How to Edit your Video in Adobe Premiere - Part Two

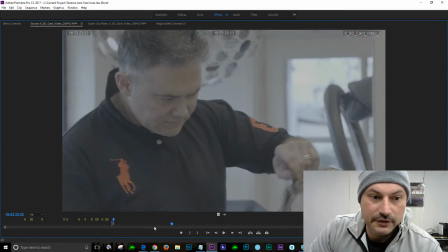Now finally, we've gone in and zoomed in. We're giving people a bit of contrast, which is really, really important.
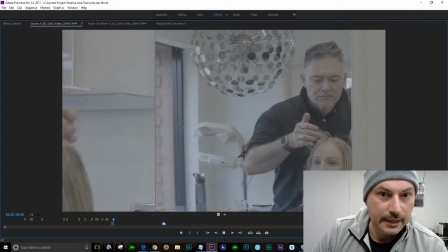Let's have a look.
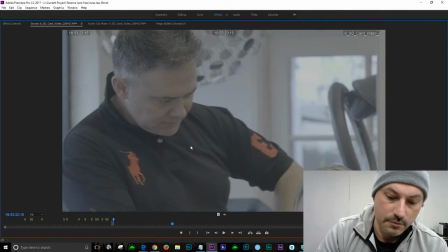Just waiting. So once again, this is a time where I like to just let the video play.
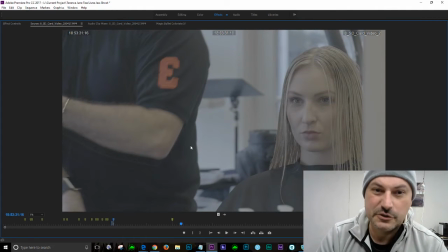Boom. Probably not finished on those eyes darting around, so let's just go back a bit.
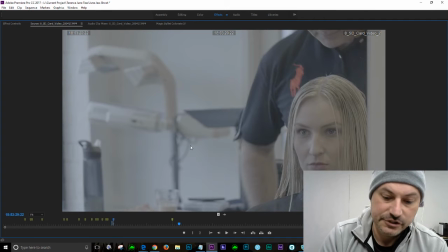And we finish just before she darts her eyes.
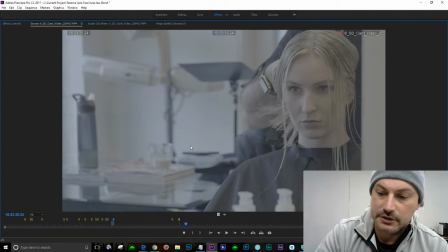There was something I was talking about downbeats. I could be wrong. Let's just mute me on the other situation.
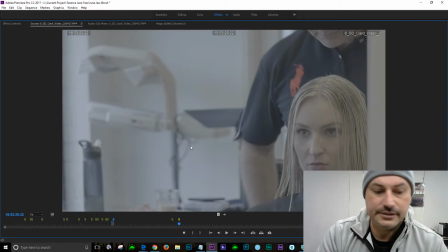So in other words, we'll just go into a bit of theory, I guess. This is my take on it is, that's clearly not what we want.
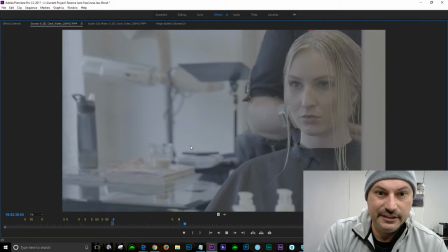We see a downbeat, him grabbing that, I think, and then we're looking for an action moment, a really nice one.
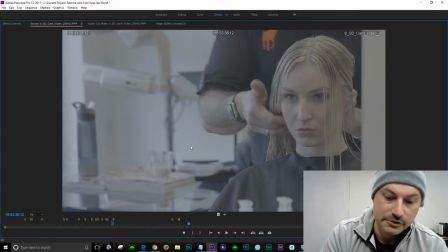Maybe my camera's doing something a bit more interesting.
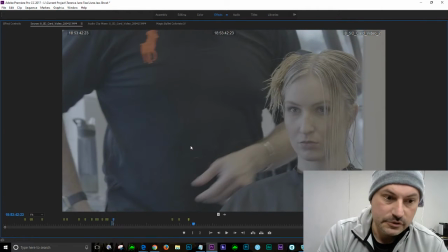Boom. So these are cool little...
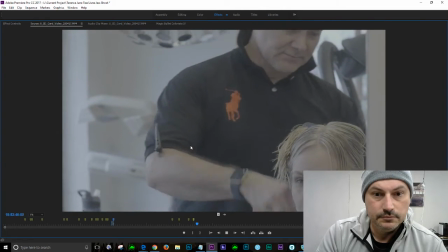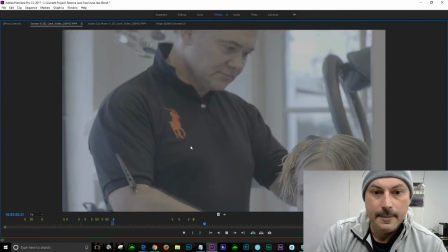Not seeing a lot happening here. We're not seeing her either. And I decided to move a little faster with the camera. Let's just have a look.
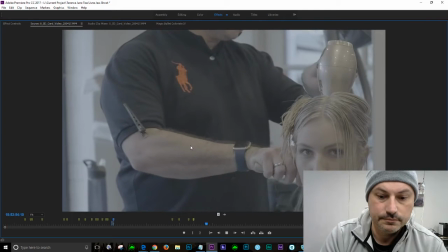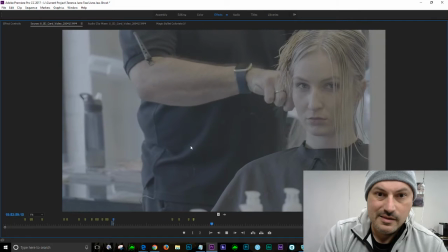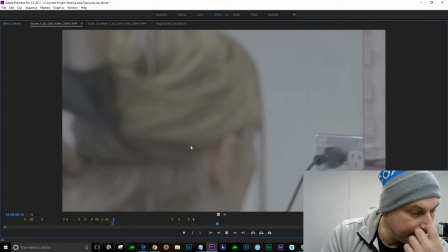Now I'm just obviously deciding, can I shift around?
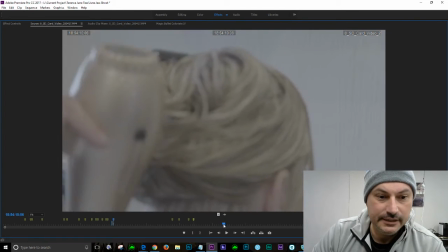So let's not bore you with this, unless I do something fascinating. And hopefully, let's see if this is actually interesting. So we've got, I want my camera to be sitting still because otherwise it's kind of weird. Let's see if this actually gives us a bit of a,
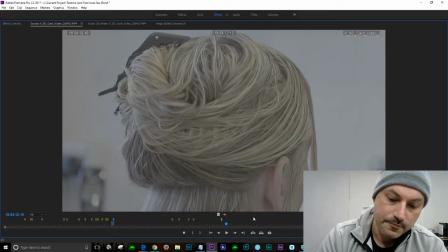boom. We'll mark that.
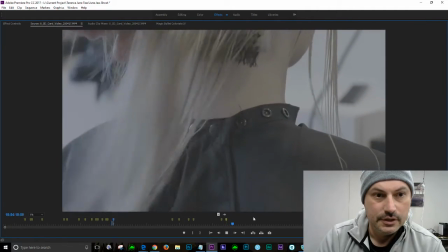I think I decided to go with the strokes.
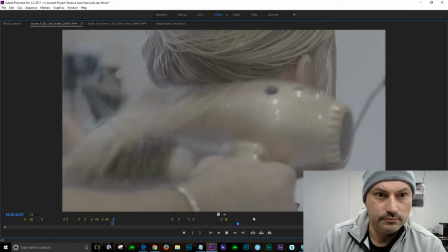So yeah, something like that might work as well.
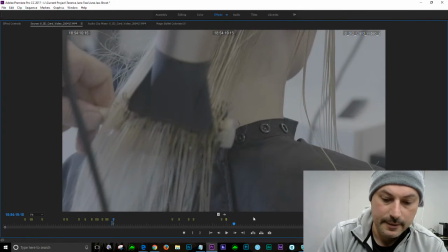So let's just go back, mark it.
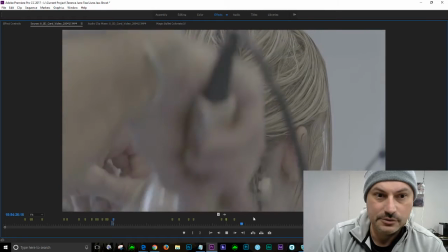Now obviously I'm moving the camera tilt up and in reverse of his action.
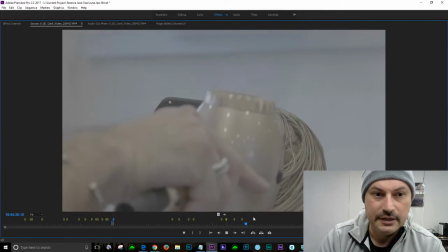So maybe I decide to go back down.
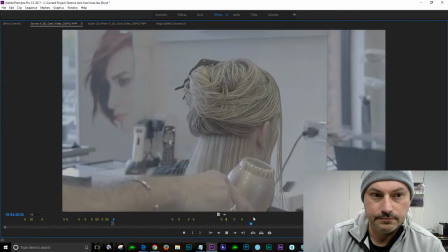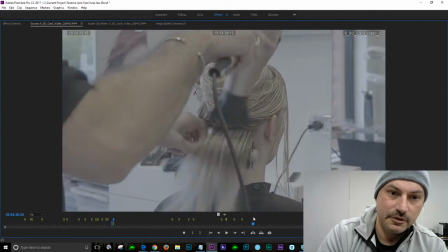Okay, I actually don't mind the zoom out either. A lot of people say don't film zoom, but I actually find it's not so bad.
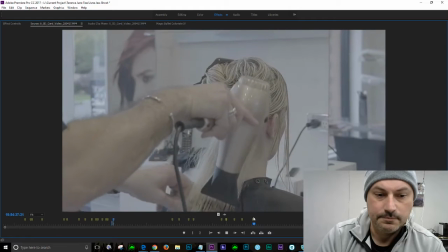So mark that. This is a zoom out.
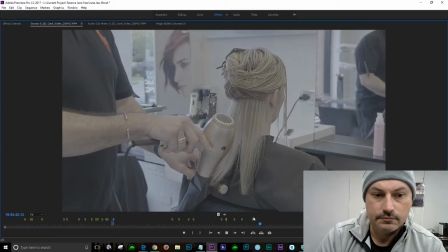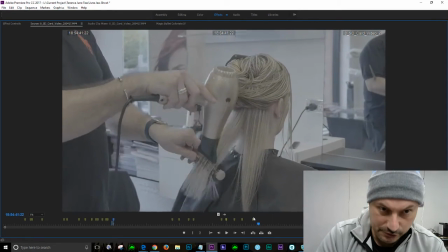Okay, let's just go back a little bit just before it finishes zooming. It's a slow zoom out, so it's not too bad.
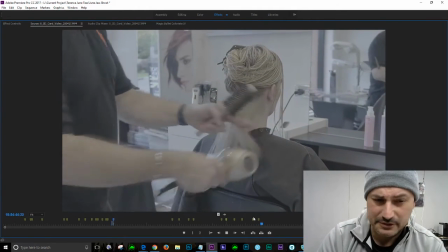I could have done it even a bit slower on the day.
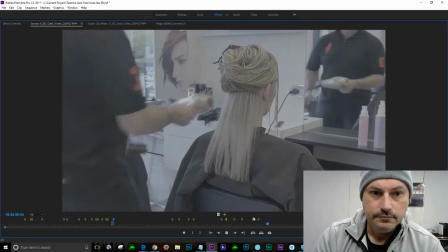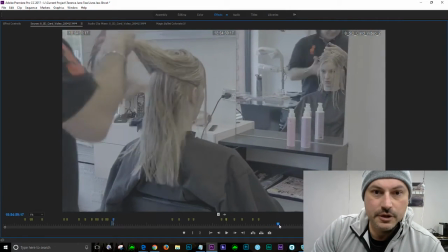We've already done that type of shot, so let's not repeat it again, although it's quite nice. Just trying to see if I do anything a little bit more interesting.
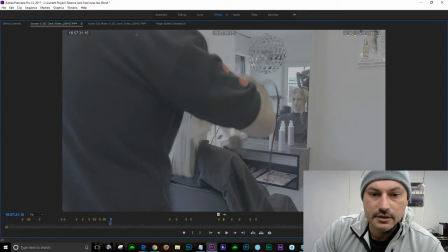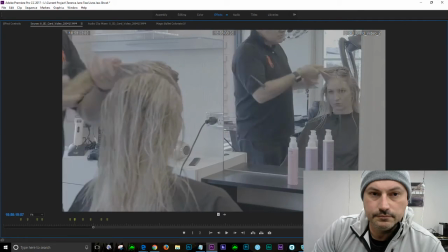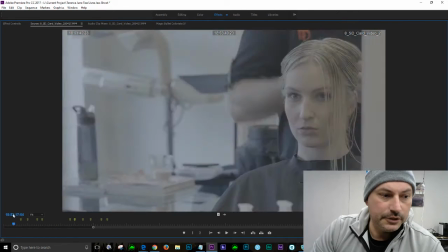Okay, not necessarily. So what we're going to do is, yeah, I definitely like what we're seeing here.
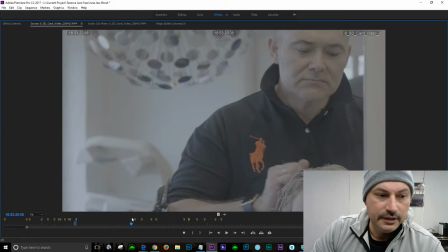Let me just make sure I'm not missing anything. Yep, so we're definitely seeing this as being good.
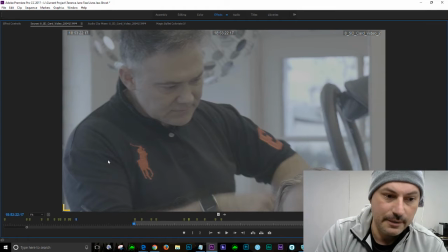Boom, right? So I can see that being an endpoint. Let's just scroll back again.
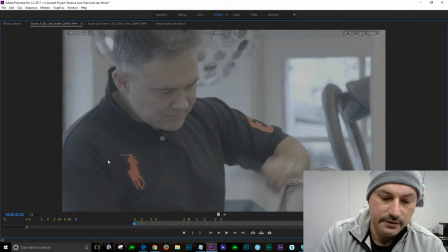Bang, I'm liking that.
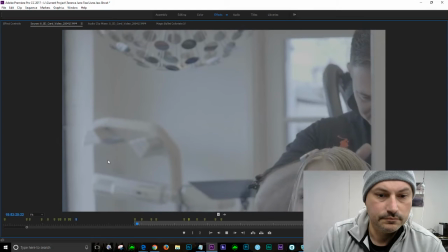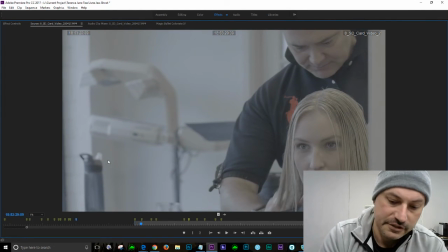And that's enough. So we're out on here.